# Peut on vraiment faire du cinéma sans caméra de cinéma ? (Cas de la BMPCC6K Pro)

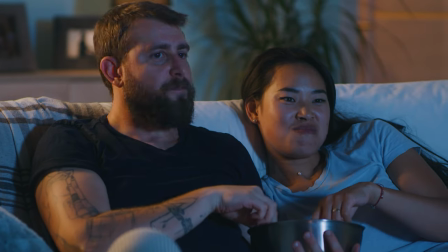[8:00]
des objectifs cinéma donc n'hésite pas à ajouter des bandes noires pour créer un format
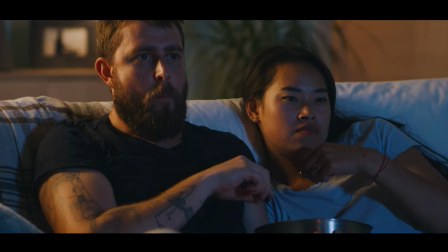[8:05]
white screen qui super stylé comme dans les vrais films 5 bon scénario et bons acteurs un bon scénario c'est un peu comme la
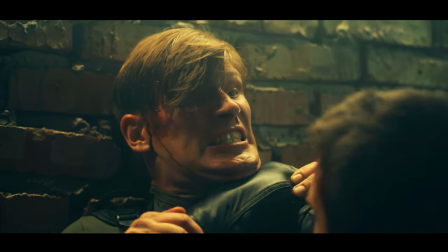[8:15]
carte au trésor de ton film ça guide tout le monde des caméras aux
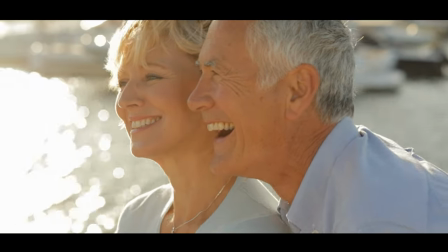[8:20]
acteurs pour créer une histoire qui captivera les spectateurs ça doit
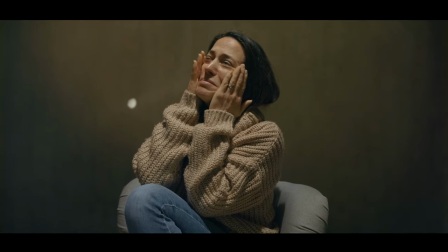[8:25]
être comme un feu d'artifice dans l'esprit des gens avec des rebondissements des
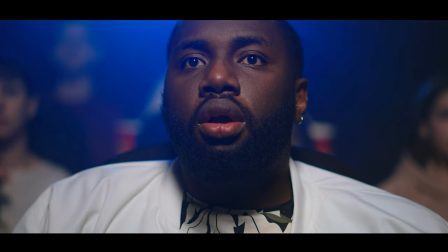[8:31]
émotions fortes et des moments qui les laisseront sans fois et puis les acteurs c'est un peu comme les super héros de ton film s'ils sont vraiment
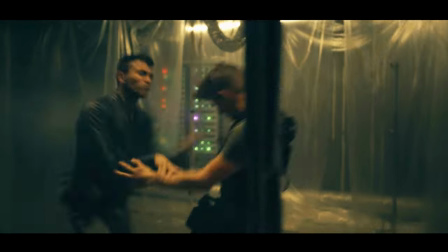[8:41]
investi dans leur personnage si on peut lire toutes leurs émotions sur
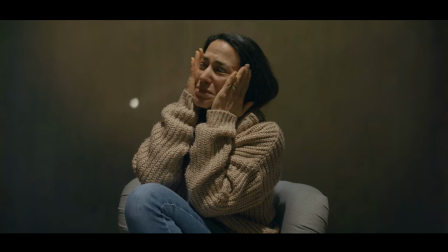[8:47]
le visage ça rend ton histoire tellement plus réel des bons acteurs c'est comme des magiciens qui transforment les mots du scénario en quelque chose de vivant et palpitant à l'écran enfin quand le scénario et les acteurs sont en symbiose, c'est là que la vraie magie opère. Les mots prennent vie,
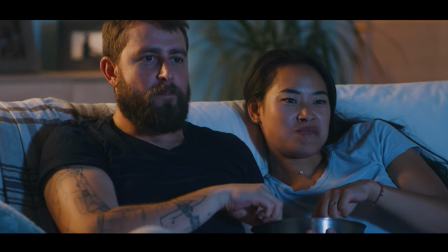[9:08]
les émotions résonnent et tu te retrouves avec un film qui reste dans la tête des gens longtemps après le générique de fin. 6. La musique et le son design La musique, c'est la magie des oreilles. Elle peut créer des frictions, faire monter l'excitation ou faire couler les larmes. Choisis des morceaux qui collent à l'émotion de chaque scène. Si c'est une scène tendue, tu peux mettre une musique qui monte en intensité.
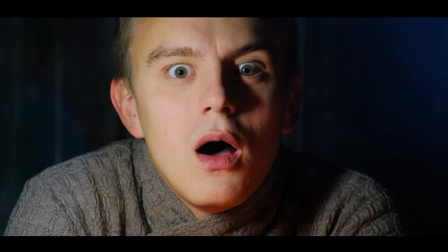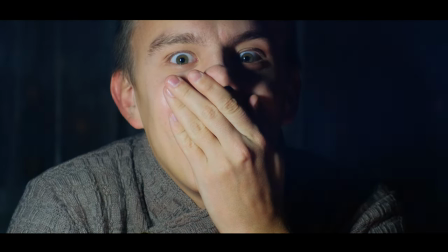Si c'est une scène triste, une mélodie émouvante peut faire pleurer même les plus costauds.
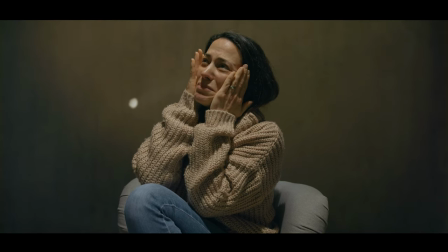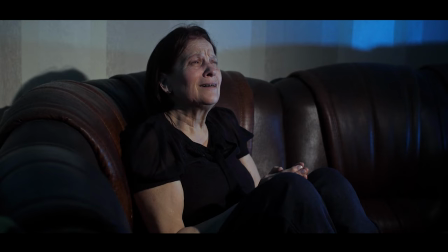Le son design, c'est un peu comme les effets spéciaux du son, les petits détails qui ajoutent une couche d'immersion à ton film, le bruit des pas, le souffle du vent, tout ça, ça donne vie à l'environnement de ton histoire. Imagine une scène dans la forêt avec le chant des oiseaux et le bruit des feuilles sous les pieds.